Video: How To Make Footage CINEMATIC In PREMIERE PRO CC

The editing techniques that I'll use in this video can be used in any program, so if you're not using Premiere Pro, you can still follow along. Before we jump into Premiere Pro CC, let's talk a bit about how we can get cinematic looking footage in camera. Getting it right in camera will make all the difference and will really help sell that cinematic look once we get to the editing room. There are a number of factors that contribute to getting that cinematic look, but the main ones are aspect ratio, which is the ratio between the width and the height of your footage. Then there's color grading, which is adjusting the colors to get a certain feel in your footage.
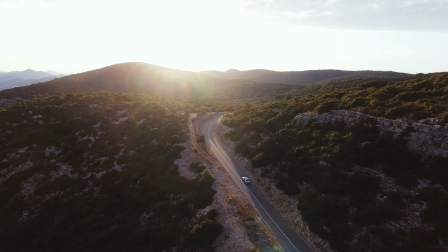[1:44]
From there we have lighting, which is either the natural light in your scene or the controlled lights you've added in your scene, or a combination of both.
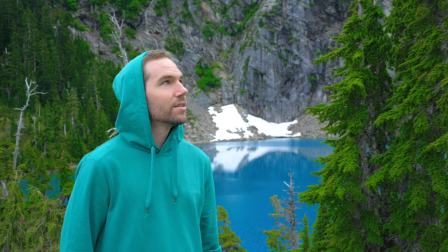[1:52]
And then there's camera movement, which means how the camera was moved and operated while getting the footage.
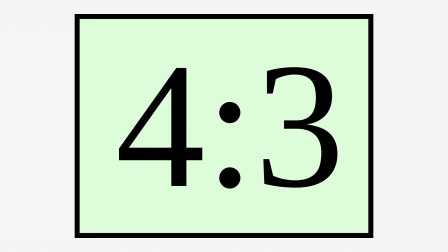[1:58]
For the aspect ratio, there are many different ratios that are used. For example, 4:3 was very popular with VHS tapes back in the day before high definition,
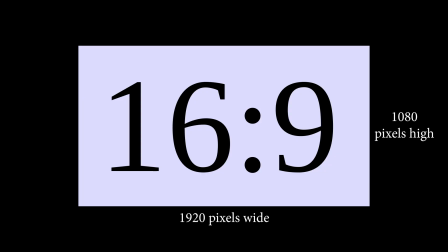[2:07]
but these days the most common is 16:9, which is the aspect ratio of 1080p or full HD.
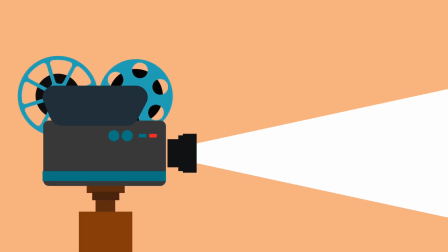[2:13]
Beyond the 4:3 and 16:9 aspect ratios, there's another aspect ratio commonly used in Hollywood cinema, which is what's being referenced to when we say the word cinematic.
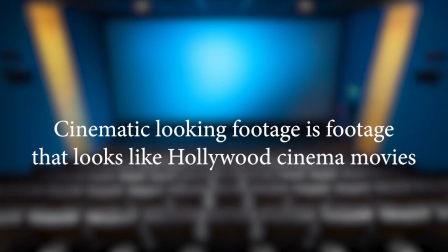[2:24]
Cinematic looking footage is footage that looks like Hollywood cinema movies. These blockbuster feature films most commonly use an aspect ratio of
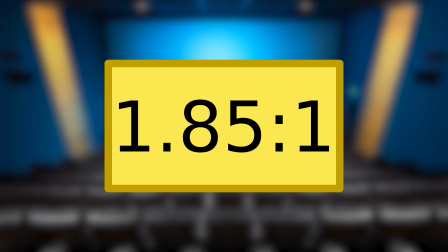[2:33]
1.85:1, which is slightly wider than HD footage, and 2.39:1, which is very widescreen.
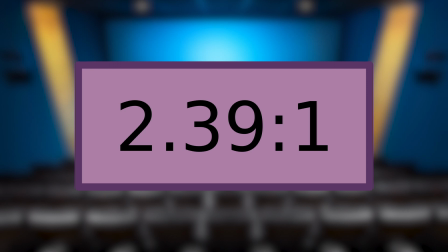[2:40]
There aren't really any rules about which aspect ratio Hollywood movies should be shot in, so often it's up to the director or cinematographer. An aspect ratio of 2.39:1, or close to that, will to most people appear more visually pleasing.
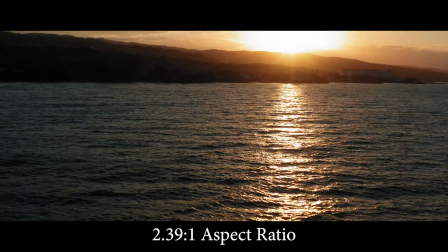[2:55]
If we think about what our eyes see, you'll notice that our eyes see with a very wide view as well.
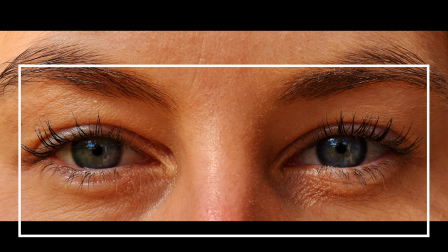[3:00]
So naturally, footage with a wide aspect ratio will be aesthetically pleasing. It'll feel higher end. This is for two reasons. Because the footage matches more closely with what our eyes can see, as we said.
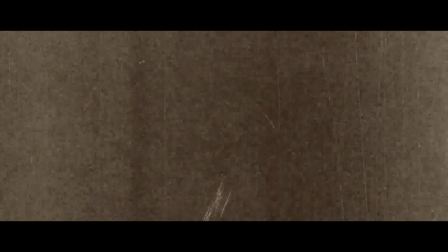[3:10]
And two, because we're conditioned to be used to big budget feature films and how they look with their wide aspect ratios.
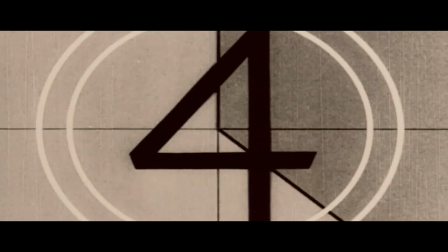[3:17]
It's just something that has come to be normal to us.
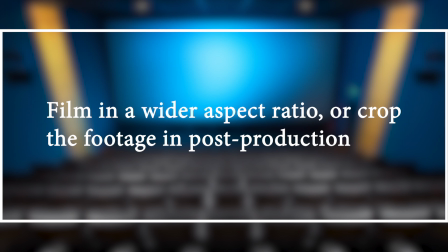[3:20]
So the two options for aspect ratios are you can either film in a wider aspect ratio if your camera allows, or you can crop your footage later when you're editing.
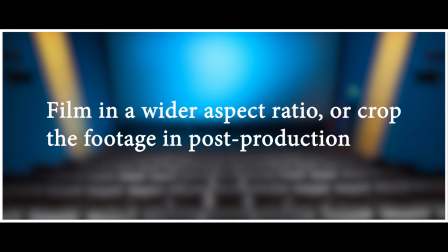[3:28]
Okay, so I'll cover color grading later in this video.
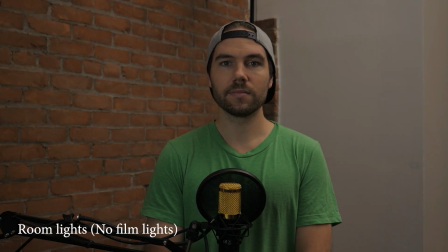[3:31]
Lighting can have a huge impact on the look of your footage, and some would argue it's the biggest contribution to cinematic looking footage.
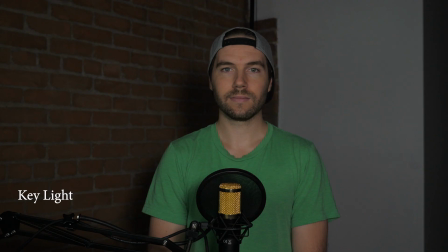[3:39]
Since this video is focusing more on the post-production ways to make your footage more cinematic, I'll only touch a bit on lighting.
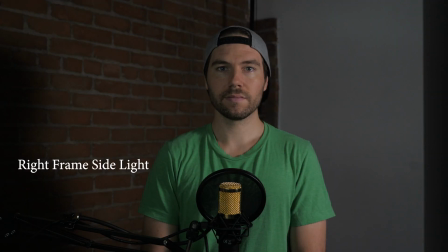[3:45]
I personally think there are many factors to getting cinematic looking footage, and not any one is the most important.
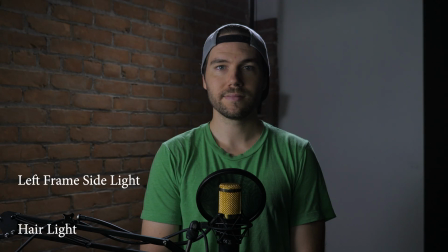[3:52]
Rather, they each can play a part depending on what you're filming.
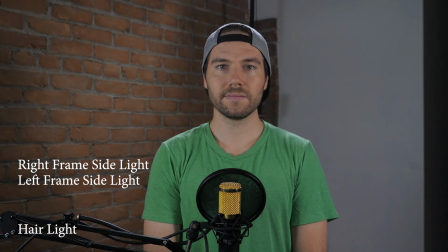[3:55]
Using controlled lighting to shape the light hitting a subject can be very effective in creating a feel or mood within your scene.
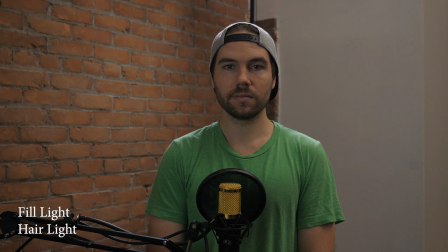[4:02]
Utilizing stylized lighting to create a dramatic feel can contribute to cinematic looking footage.
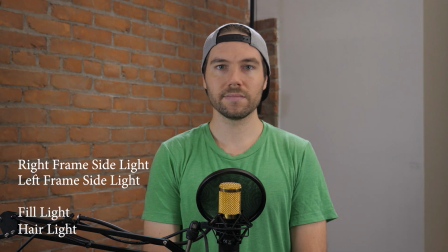[4:08]
While on the other side, the lighting setup for a really bright and evenly lit scene won't contribute all that much to a cinematic look.
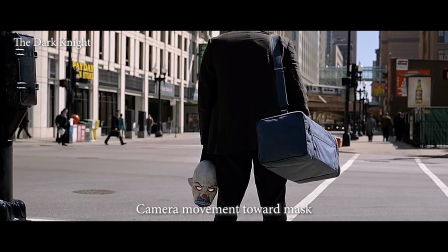[4:16]
Since we're trying to recreate the cinema look of Hollywood movies, you'll notice that the camera in these movies is almost always moving.
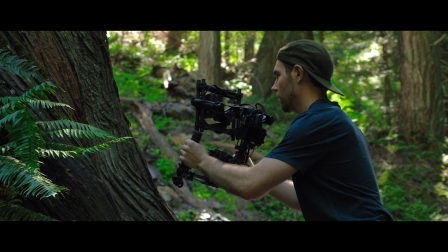[4:23]
So when you're filming, use a slider or a gimbal to allow the camera to move around your subject or down a path, which will show a lot of perspective change.
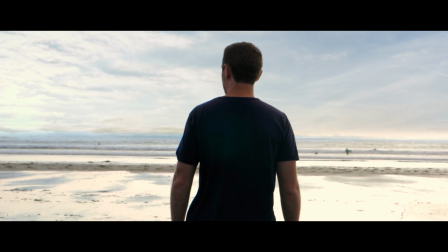[4:32]
Beyond that, filming in slow motion will help make the footage look more cinematic because it smooths out the footage and makes it look more dramatic.
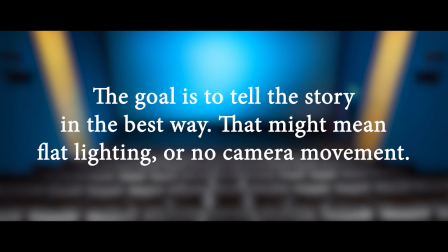[4:39]
Now keep in mind, it's not a rule that the camera has to move to make it look cinematic, but it does help. All right, let's now dive into Premiere Pro CC and I'll walk you through how to make your footage look more cinematic in the editing room.
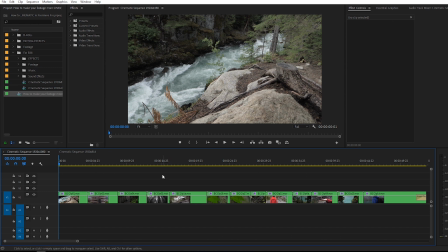[4:53]
Okay, now we're inside Premiere Pro.
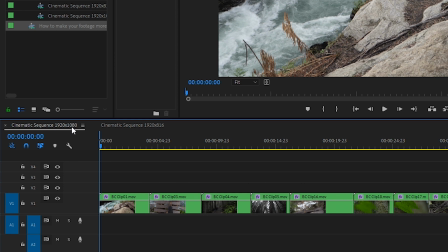[4:55]
I have two sequences created, one in a regular 1920 by 1080, and then a second one in a 1920 by 816.
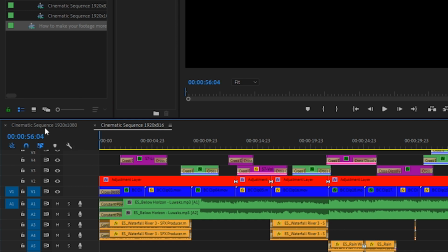[5:03]
This is going to be the more widescreen cinematic look. So first, we'll go through the 1920 by 1080.
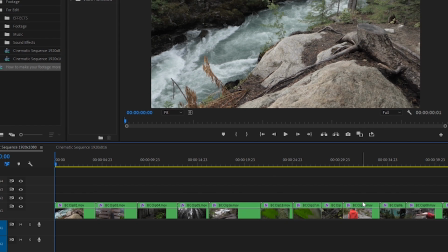[5:10]
In our sequence, I have a bunch of clips in a row that Alli and I shot during our trip to British Columbia.
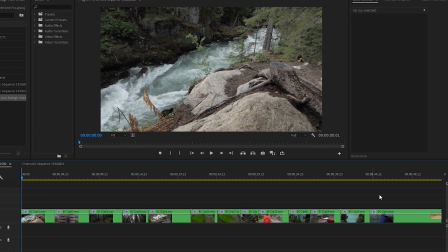[5:15]
So it's just a bunch of nature shots.